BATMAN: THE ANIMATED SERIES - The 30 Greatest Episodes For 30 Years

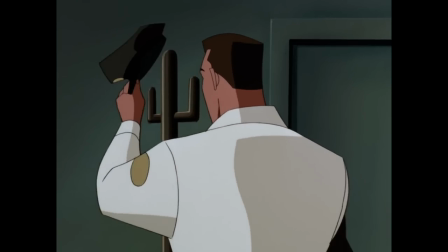Really, it's the reveal that Bruce has helped the past criminal turn his life around that means more than any fighting could ever do.
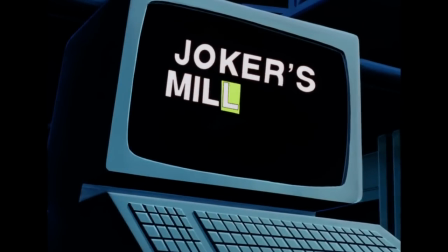At 10, Joker's Millions. Written by Paul Dini and directed by Dan Reba.
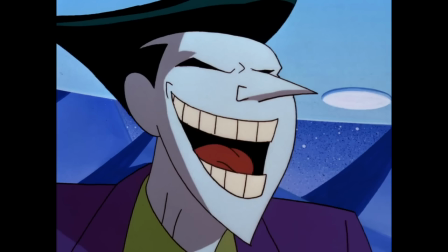Mark Hamill's Joker is incredible, of course, and my favorite ever interpretation of the Clown Prince of Crime.
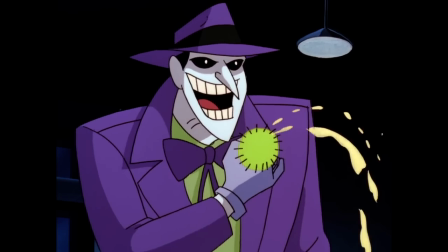But to be honest, the early days of BTAS overused him. And while Hamill's interpretation was always great, the episodes themselves didn't always work.
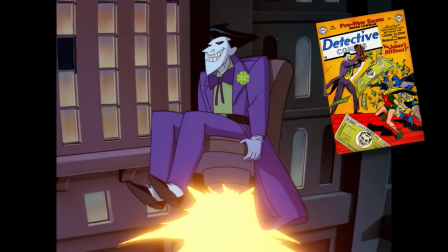I'd put Joker's Millions, based on the comic of the same name, as one of his best, because it allows Hamill to play all shades of the villain.
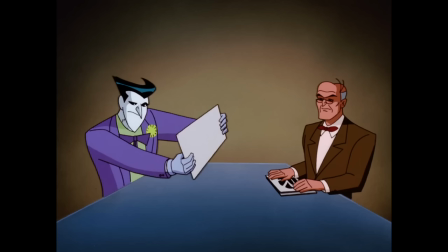This time with Joker inheriting millions of dollars and living out his best life, leveraging his wealth to be exonerated.
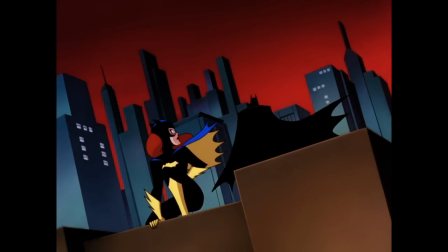But what is a Joker that doesn't do crime? The question slowly eats away at both the villain and Batman.
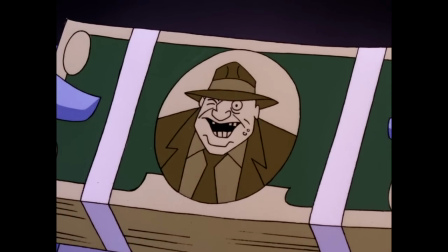The reveal that the millions are fake, as an elaborate revenge plot on Joker, turns him into a sort of hapless protagonist that you can't help but kinda root for.
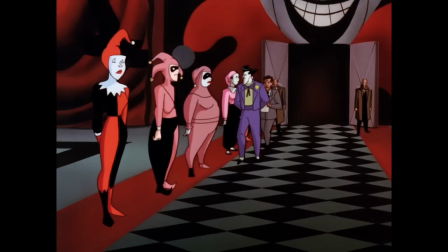The fake Harley additions and the real Harley's quest for revenge are such a great subplot.
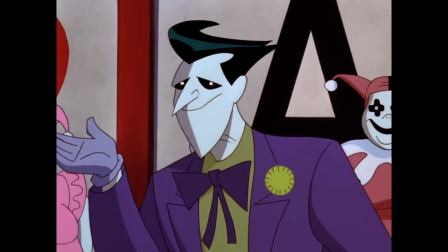Plus, I think without this idea, there would be no Batman White Knight comic. And I love that the IRS is Joker's greatest fear in this fully comedic episode.
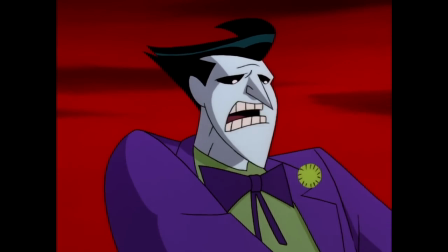Don't be stupid! You can't save that money! I don't want to save it! I want to go with it!
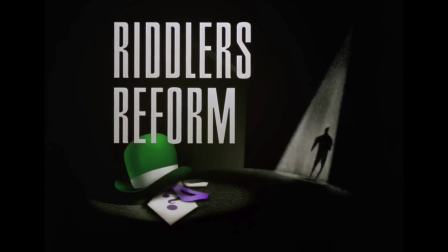At 9, Riddler's Reform. Written by Alan Burnett, Paul Dini, and Rani Ruggel, and directed by Dan Reba.
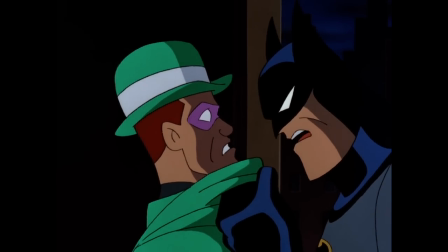Riddler's stories are rare in the series, and here, with Nygma seemingly going straight and becoming a successful toy creator,
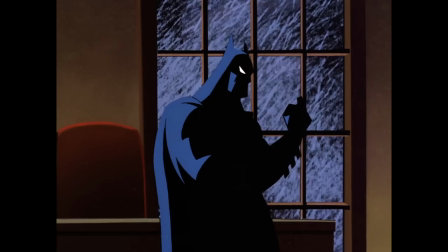the mystery surrounds not just what Riddler's true motive is, but whether Batman and Robin are actually right about their suspicions.
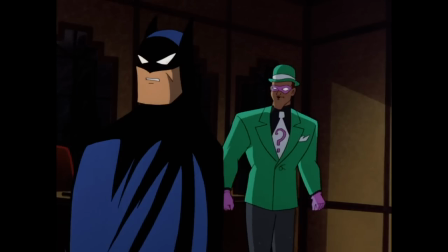John Glover as Riddler is perfect casting, and his continued obsessive taunting of the heroes is just irritating enough.
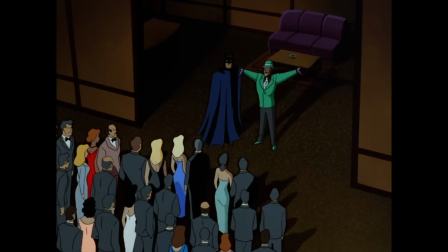I'd like you to meet the great Batman. He's here because he hasn't got a clue.
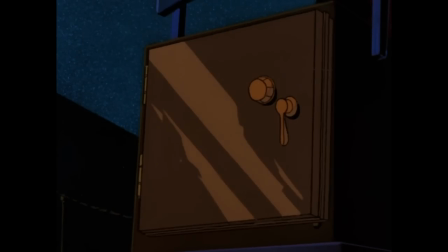As a kid watching this, I was so compelled by figuring out what Riddler was really after, and how Batman survived his final attack.
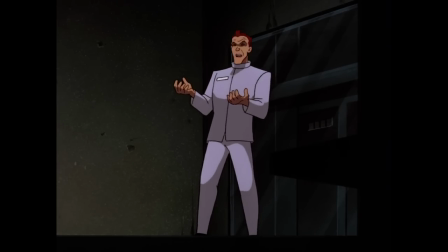With reruns, knowing the truth and seeing how it all played out from the beginning was so satisfying.
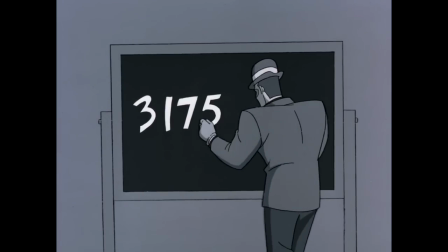Now, years later, it's still a fantastic Riddler mystery,
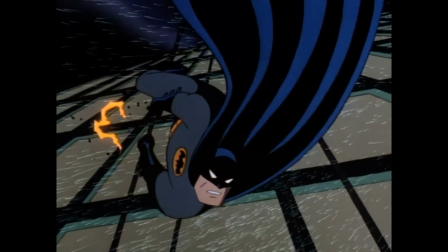because it slowly shifts from whether Riddler has done anything wrong, to waiting to see how his obsessions will unravel him.
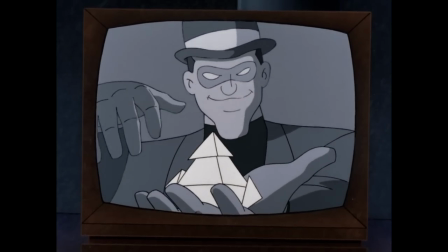Plus, the Riddler commercials are great fun. I love old black and white tv in the btas world go back to where it all
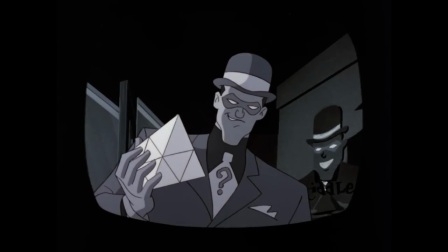started with toys come on be a kid
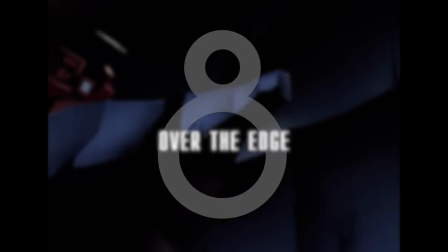again at 8 over the edge written by paul dini and directed by yuichiro yano
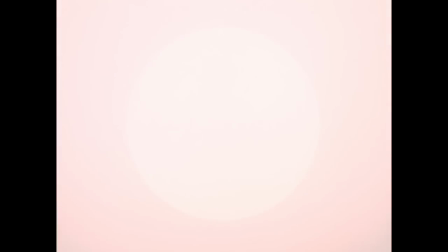an absolutely crushing episode we know now that over the edge is all a fear toxin induced hallucination by batgirl but by opening with gordon and the cops chasing batman and robin through
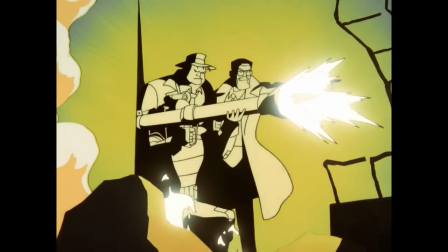the bat cave guns blazing we're thrown into absolute chaos and the worst outcome imaginable.
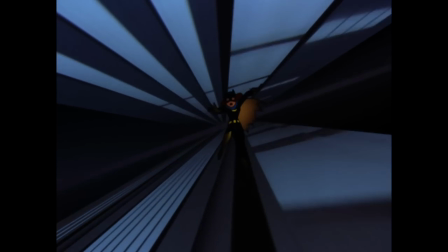Eventually, we see Batgirl's death at the hands of Scarecrow in one of the most intense, horrifying, and tragic moments in a children's cartoon,
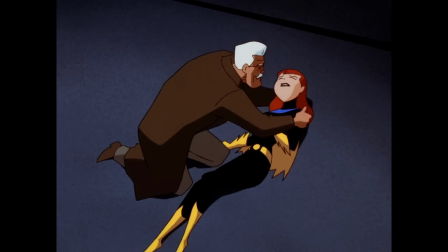with Gordon only realizing that it was his daughter as she dies.
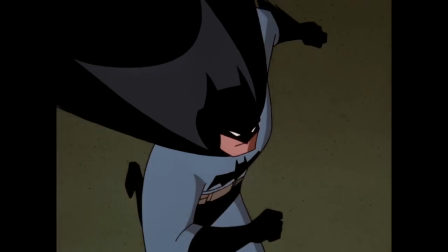Having the Gordon-Batman dynamic flipped on its head after being an even bigger part of New Batman Adventures is a huge reversal.
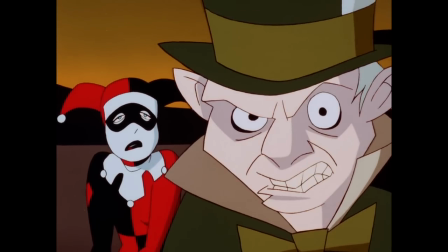Plus, there's some classic BTAS social commentary on the media, as the rogues gallery uses the opportunity to play victim on TV.
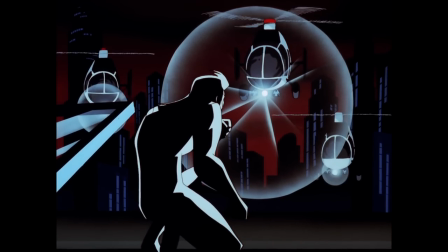Of course, having it all be a dream lets the creators really go nuts here, but the sheer trauma inflicted in these 20 minutes makes this episode unforgettable.
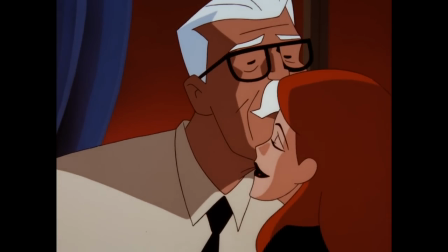In the end, having a reconciliation between Barbara and her father gives all those horrifying nightmares greater meaning.
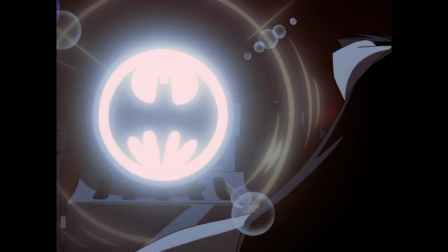But man, what a ballsy story. At 7, Almost Got Him.
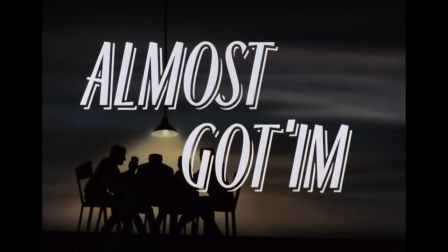Written by Paul Dini and directed by Eric Radomsky.
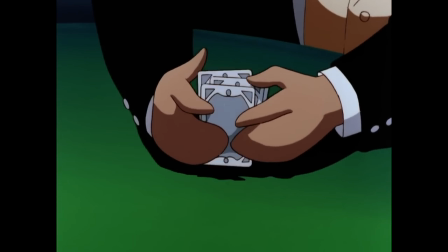Batman's greatest villains reflect on the times they almost got him during a poker game, a great way to showcase the personalities of Penguin,
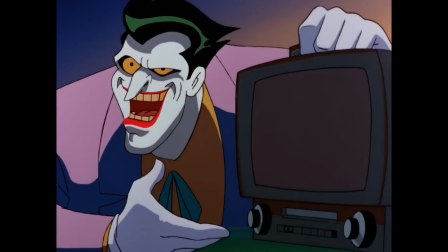Two-Face, Croc, Poison Ivy, and Joker, and also have some meta-commentary on the series.
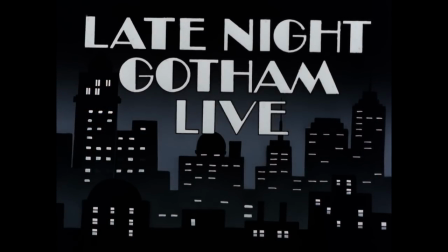You can feel the team getting more confident in their skills here,
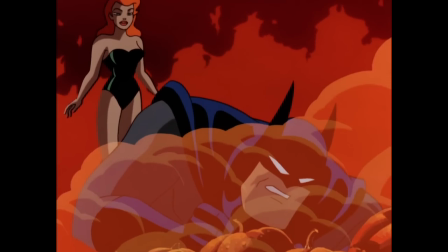and the result is a show that experiments with its format really well, and doesn't rely on Batman as the constant focus.
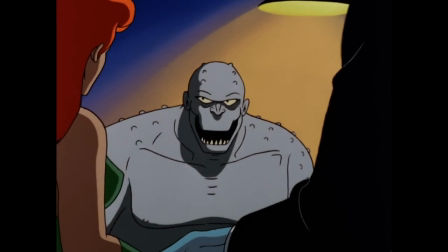Croc's I threw a rock at him! is perfect,
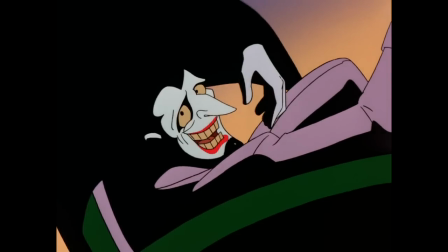but the fun is in how each short story has its own structure, all while hiding a fantastic twist, whose reveal is super slick.